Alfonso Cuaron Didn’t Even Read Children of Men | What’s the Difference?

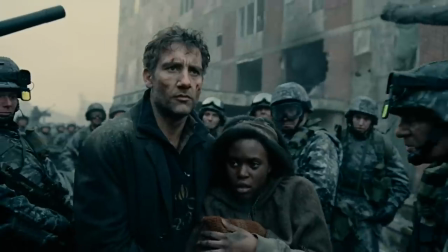In 2006, Children of Men was released to critical praise. But a lackluster box office had it languishing as an overlooked masterpiece.
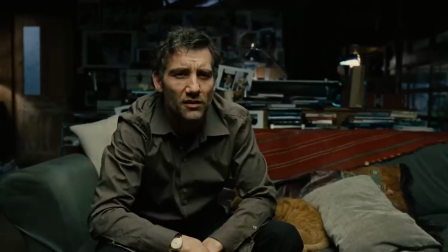Doesn't matter, too late.
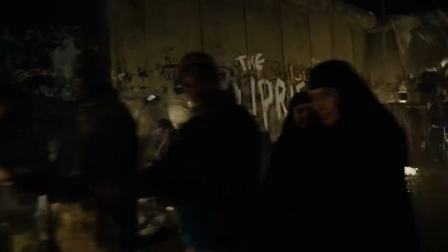It wasn't until a spike in nationalist politics and subsequent refugee crisis in 2016 that retrospectives hailed the film for its prescience. However, director Alfonso Cuaron rejects the notion that his film foresaw the future, simply because it's a depiction of how the world already was in 2006.
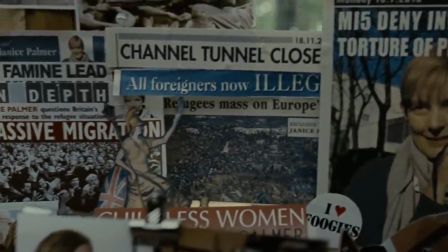These people were talking about that, like, two decades ago. There are no news, you know, to— No, no, it's not news.
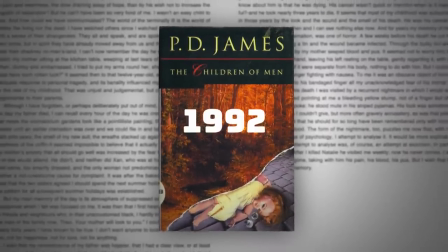Children of Men is an adaptation of the 1992 novel by P.D. James, though Cuarón never actually read it. He never what now? I never read P.D. James' book, right?
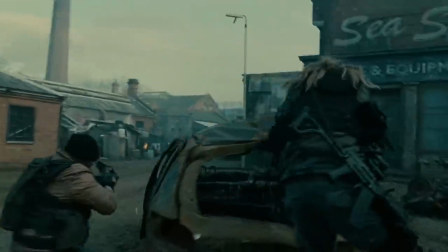Okay, so how did Cuarón adapt a book he never read into a cinematic sci-fi staple that's not about the future?
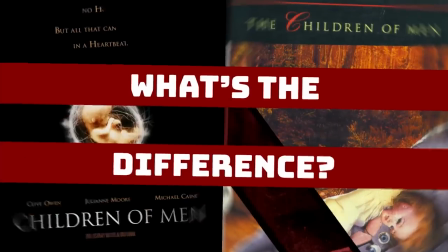It's time to ask, what's the difference?
How'd he do that? Why are women infertile?
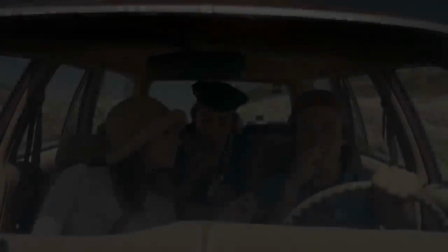Why can't we make babies anymore?
Fresh off the success of Y Tu Mama Tambien,
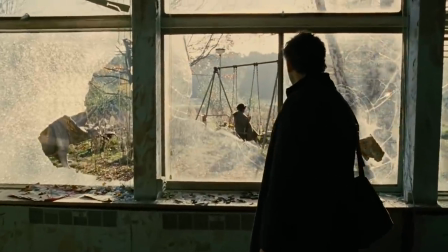Cuaron was pitched a one-page summary of James' dystopian novel about a world stricken with infertility and a society without hope for the future. It was 2000, year 2000, and I was very intrigued about the themes that were going to shape the new century.
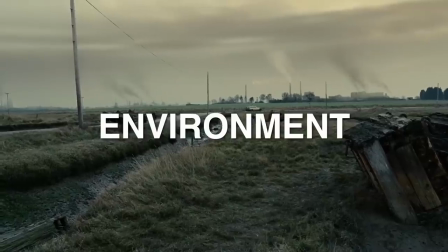Immigration, environment, populism, and authoritarian states.
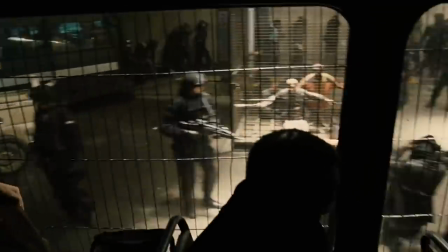We tried to create an adventure that goes through the state of things, through the situation that humanity is living today.
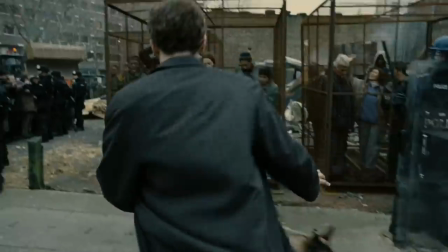Cuaron's adaptation is driven by a laser-focused mission, to paint a portrait of our post-911 modern world in crisis.
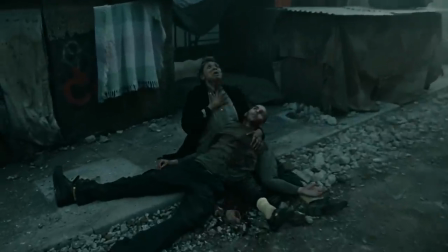He amplified the realities witnessed around the globe circa 2001,
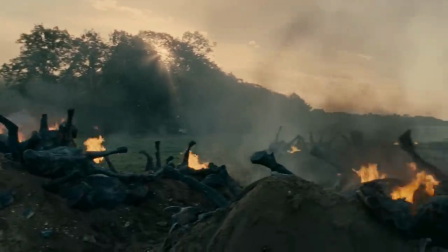and condensed them into an hour and 49 minute tour of what apathy and hopelessness has wrought.
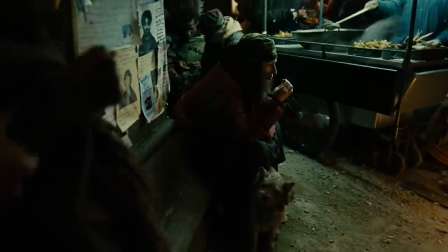Because Cuaron recontextualizes the book's premise to fit the story he wanted to tell, many of the book's themes were lost in the adaptation,
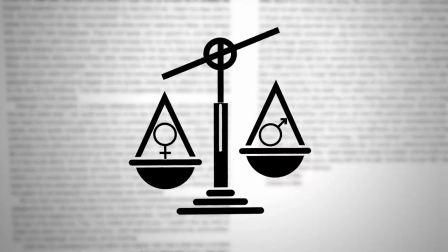such as the scrutinization of power dynamics between genders.
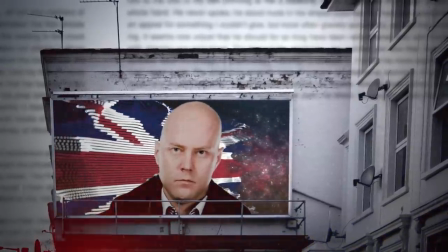Petey James asks what happens when a man's personal ambition puts him in a position of complete authority, and how much weight does a woman's single act of defiance carry?
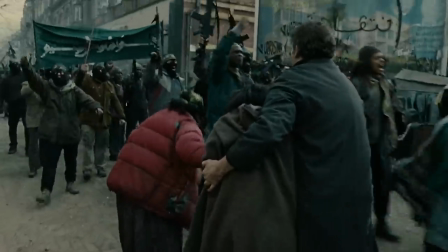The story of this adaptation, however, is in the big swings Cuaron took to create a 21st century vision of James' dystopian drama,
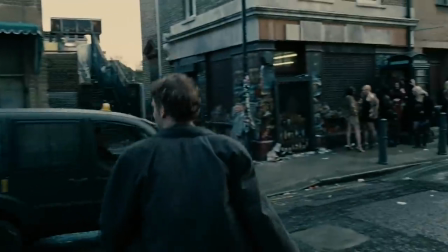which brings us to the first difference, the dystopian world itself. Petey James' speculative future is set in 2021.
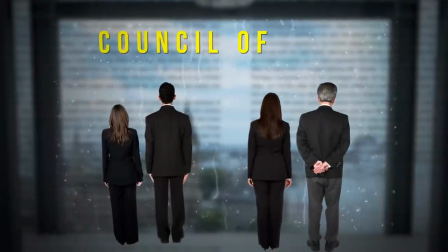England is ruled by a new political power, the Council of Five, including the main antagonist,
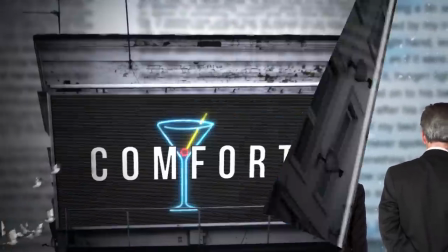a populist dictator known as the Warden, who promises his people comfort, security, and pleasures.
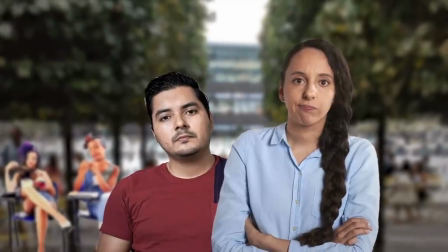The pacified society slips into malaise, however, as they await extinction.
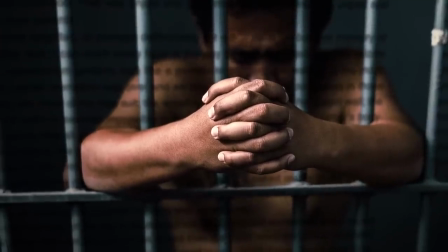Over the course of the book, cracks in the peaceful facade reveal human rights abuses and a state-sponsored culling of the elderly called the Quietus,
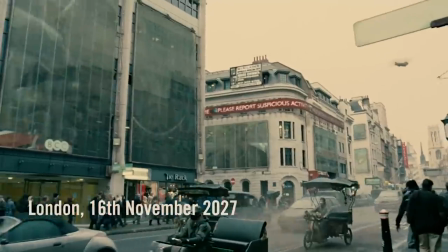which is modernized in the film as a state-branded suicide pill. The film is set in 2027 and does away with the dictator entirely,
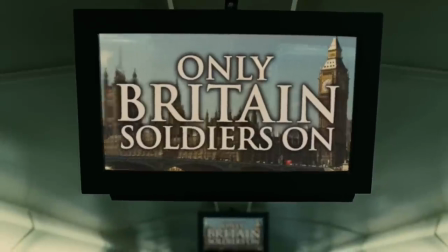instead opting for an all-too-familiar democracy where politics are driven by nationalism and xenophobia.
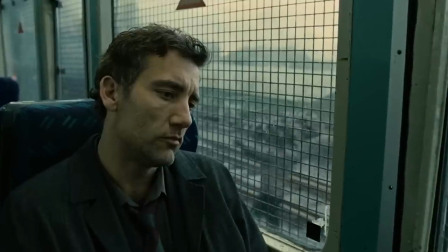Where the novel depicts a peaceful facade, Cuaron turns England into a country dangling on the edge of chaos.
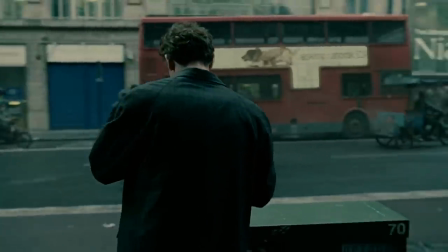The tone is set in the first scene when a bomb turns a mundane coffee run into abject horror,
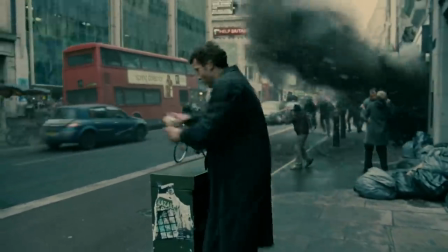mirroring the real life events of the 2005 London bombings, which occurred weeks before filming.
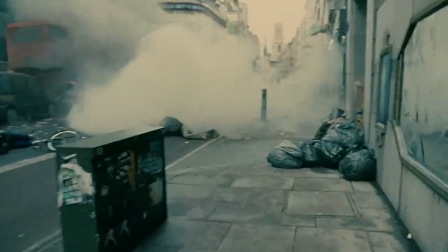It's a visceral introduction to a disturbingly familiar dystopia.
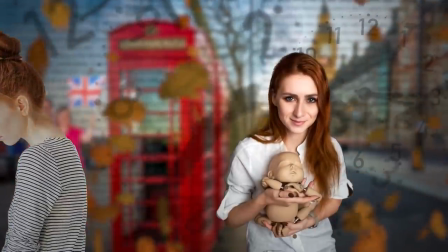The novel, however, takes its time describing the state of society through expository prose, covering all the various ways people found to cope. including obsessive doting on their pets.
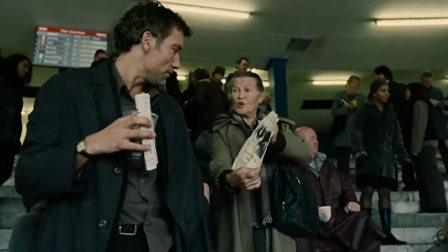The film bypasses much of the novel's exposition by inserting such details into the background.
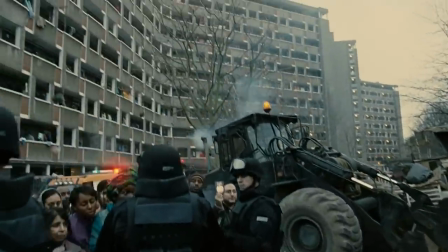Through the use of wide shots and famously long takes, Cuaron treats the environment with the same level of importance as the character.
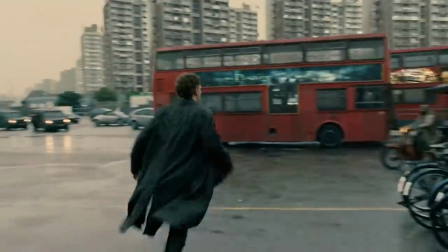Because the script was kind of obscure in many ways, character-wise and stuff.
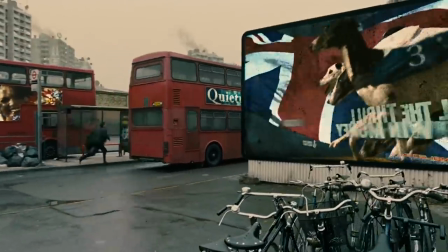I was more intrigued in the background, in the context, in the society around.
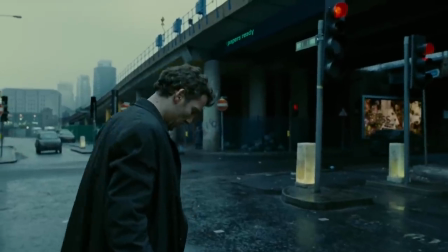World went to .
Both mediums feature the same protagonist, Theo, a man without hope in a world without a future.
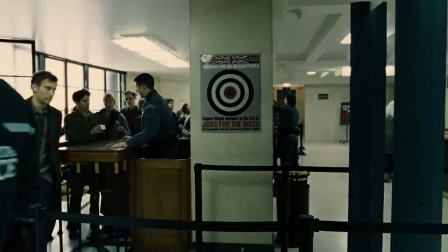Movie Theo is a drunk who has rejected his past as an activist in favor of the numbness of a government desk jockey.
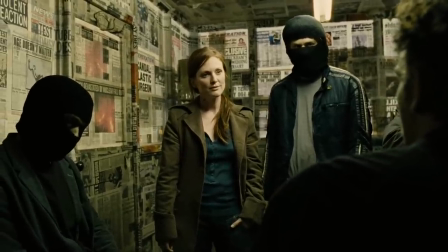I don't talk politics. That's all you ever used to do. That was 20 years ago.
Book Theo is a professor of history at Oxford.
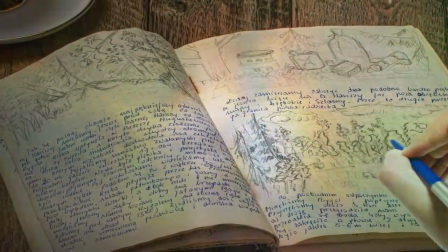Rather than rejecting his past like his movie counterpart, he retreats into it. His nostalgic musings reveal himself to be a cousin and once confidant of the warden himself.